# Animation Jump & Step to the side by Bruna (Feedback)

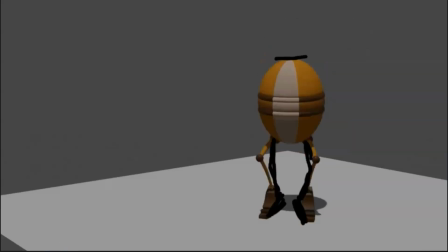But you see the spacing from these 2 frames, but then after the jump,
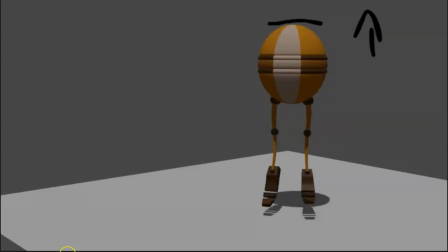it should be a bit bigger, because right now you are building a lot of inertia,
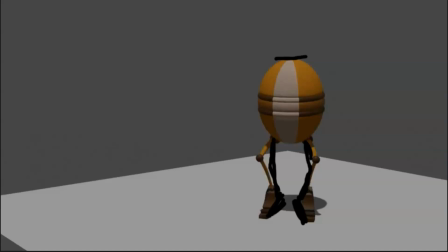creating the spacing just before stop touching the ground. So the next frame just before the
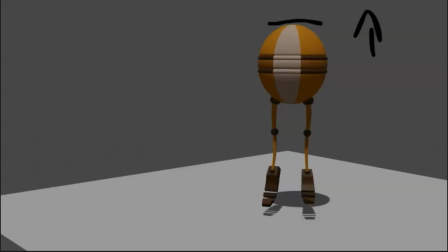just after the jump should have pretty much the same spacing, if not more, to show that inertia of the jump. Because if you have the spacing right after the jump to decrease,
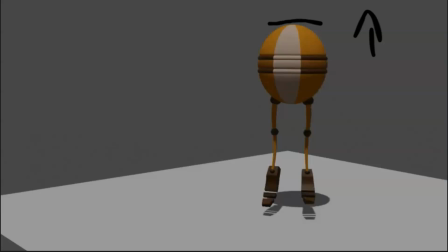it feels that somehow the jump is not as powerful as the inertia build. So maybe you have to zoom out a little bit so the character doesn't go above the frame.
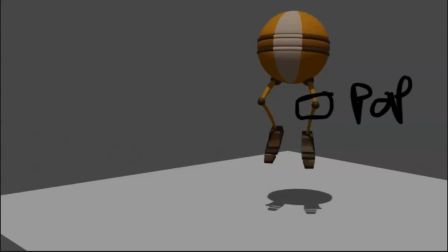Because I think that's a bit of the issue as well, that you don't want to go too high up. So I would frame out so the character literally just make the character go at the extreme a bit higher, and so that would fix the spacing in between.
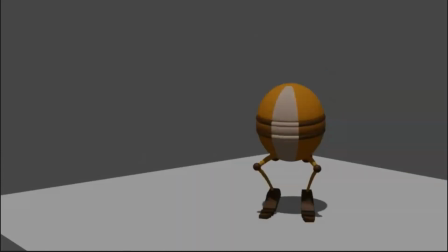Also, you would have to fix all the feet and stuff, but yeah, I would make this frame maybe
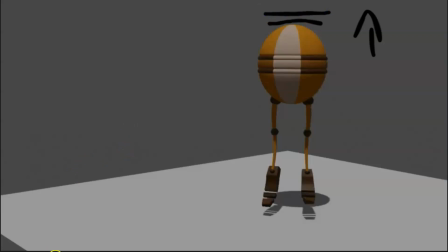a bit higher so we can feel the push, we can feel the inertia a bit better.
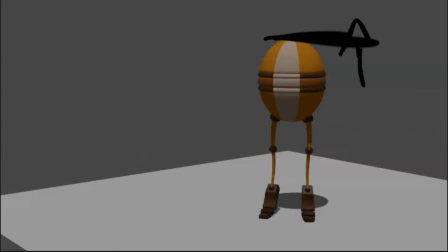And then the slowing going up is perfect. I really like how the character eases in and goes back down. It's great.
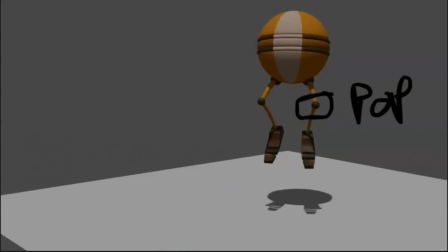Maybe mm, maybe if you check this knee, as I wrote here, see, this knee feels like a pop. Maybe in this frame
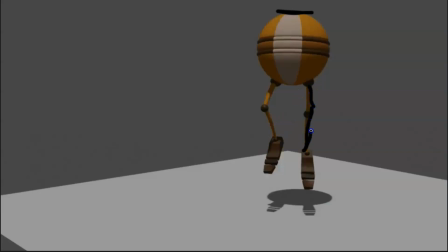you could start to bend the leg a little bit so we don't have that much of a difference from one frame to another, because this feels like a pop. And then
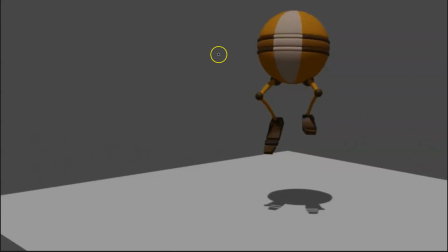also I would have also the same kind of easing and back of the ball. Check the knee, and I would like to see this knee is going up and then it's going down on the next frame.
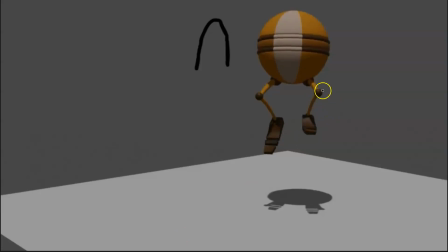So maybe this frame, don't move it that much down, keep it pretty much on the same place, so we have a bit more of a easing on the knee, so it's not just moving up and down too quick. So a bit, just a tiny bit.
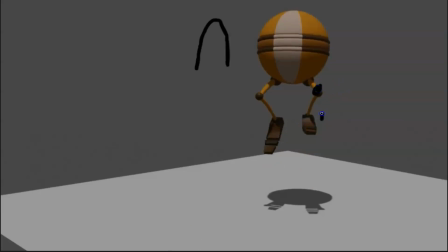Don't, in this frame, maybe keep the feet a bit higher up, so we have that easing and down. Okay, great.
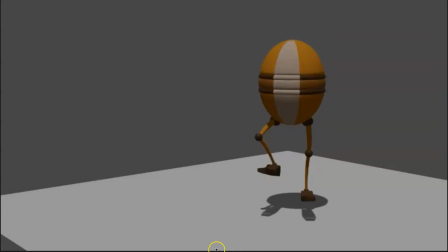I really like how you make one foot reach the floor before the other one.
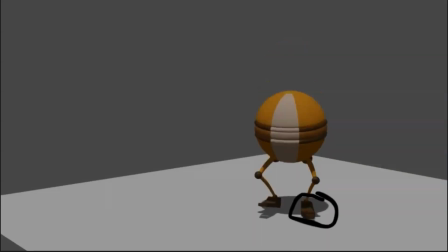Just another thing,
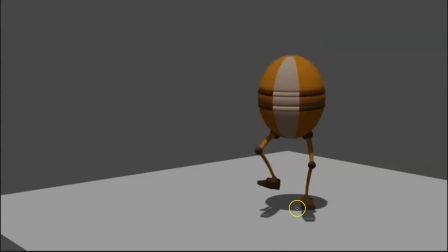when as he's jumping, this frame I think is the contact frame, but as he's jumping, it's falling down with a lot of inertia. You would want to have the next frame, the foot completely flat on the ground, so you can feel the inertia, the hits, how he's hitting the floor.
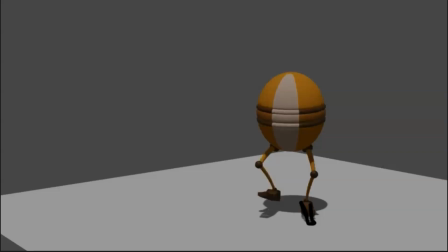Because right now, if you have the guy falling down, and you have so many frames, like 4 frames, where the foot finishes to roll and go flat on the ground, it takes out a lot of inertia, a lot of power to the impact.
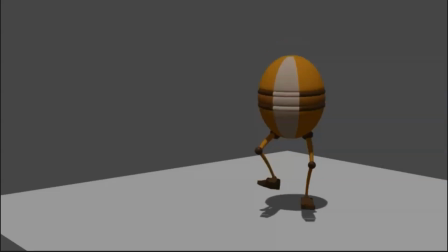So yeah, I would make the foot flat on the ground right the next frame after the contact pose.
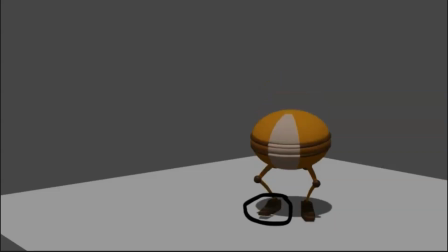Same here.
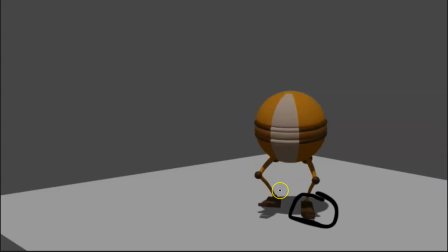See here, I think in this frame you can, I think it's a contact pose, but if it's not the contact pose, I would make it the contact pose, and then the next frame the foot flat on the ground,
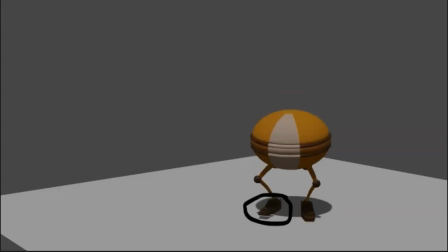so we feel the boom, the inertia, the character hitting the ground a bit more strong, a bit stronger.
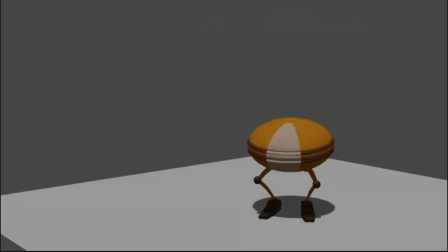Okay, and then, to be honest, normally I would say that this is a bit too much, that it feels like it's a bit of a pop, it's a bit forced.
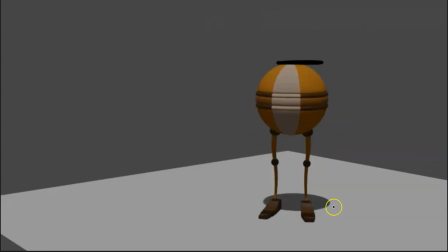But to be honest, I really like how you finished the animation, the little squash on the torso, and the shaking on the knees at the end, and the overlap you created. So to be honest, I think it's perfect.
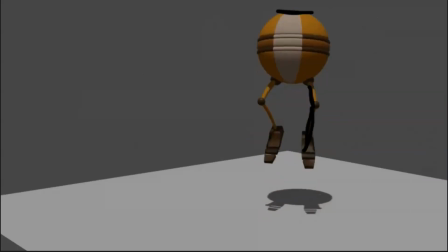The end, it creates a bit more of a cartoony feel to the animation, but it's really well done.
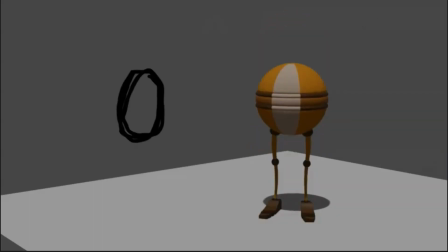So I would keep it like that. I really like it. So yeah, that's all for this one.
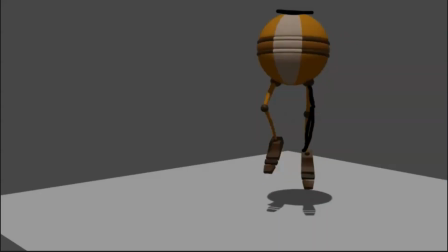So really great job. Just a matter of polishing a couple of things. And then the next one, the next one is the step to the side.
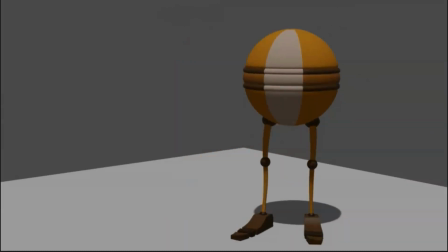Okay. Great. So this is a great great animation. I like the contrast, the step to the side, really well done.
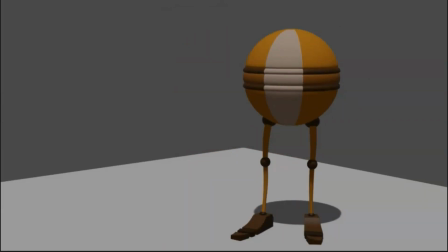The weight is quite nice as well. I really like the deep down on the hips and stuff.
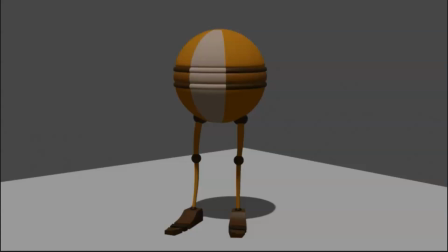So I'm gonna start to analyze it now. Okay, you have the anticipation. See, this is great. This first frames is great. Although here you see how the torso, the ball starts to move to the right already.
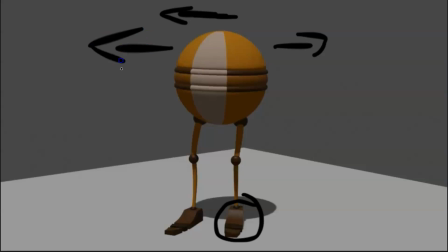So I would keep the ball moving to the left for the anticipation, because here's the thing. When you lift up one foot, you need to have the weight over the other leg, because right now you haven't shifted enough of the weight to this
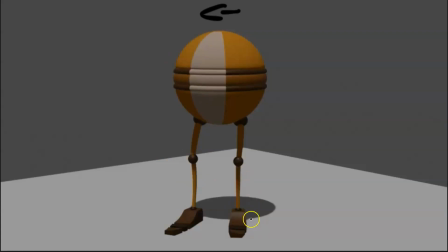over this leg to have the ability to lift this foot. So you need to move way more the character's body over the planted leg to be able to lift this foot.
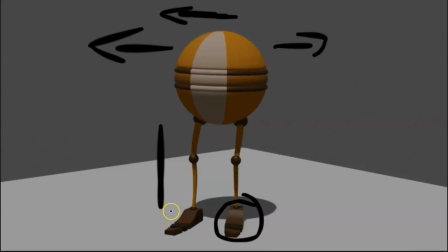So I would keep moving the body to the left. I would keep moving the body to the left in this frame. In this frame, see, actually you have it here as well.
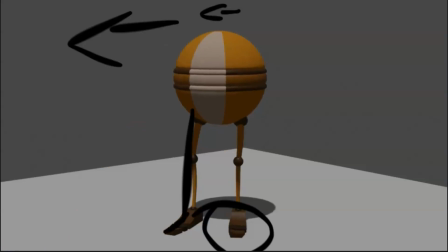So I think it's just a matter of polishing something odd happening in this frame. So just keep moving it to the left, moving it to the left, and maybe keep this foot planted, this frame,
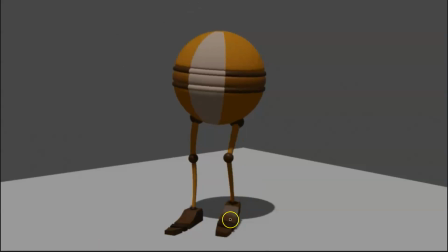don't lift it yet, and start to lift it on the frame 6th, just one frame later. So you could tell better that he's transferred the weight over the other leg.
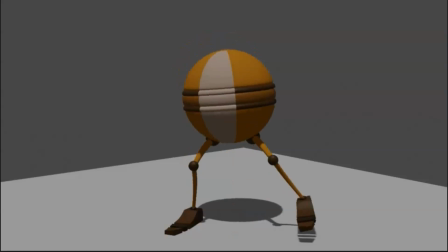Okay. Great pose here, really like it.
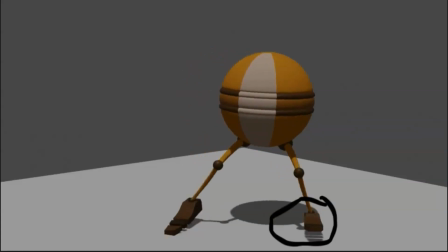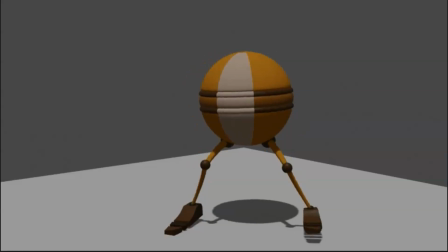Okay, same thing. When here, okay, so here I would have the contact pose.
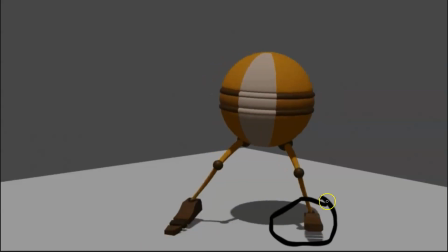I don't know if it's it or not, but here would have the contact pose, and this frame, the foot would be planted already, because he's already lifting this foot. He doesn't have any weight on this foot already, so this foot has to be already supporting all the weight of the character.
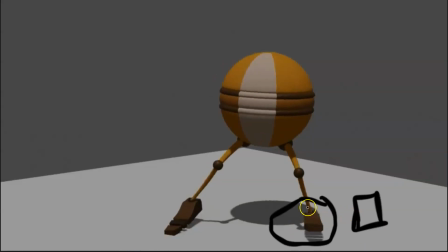So in this frame, I would have the foot completely flat on the ground.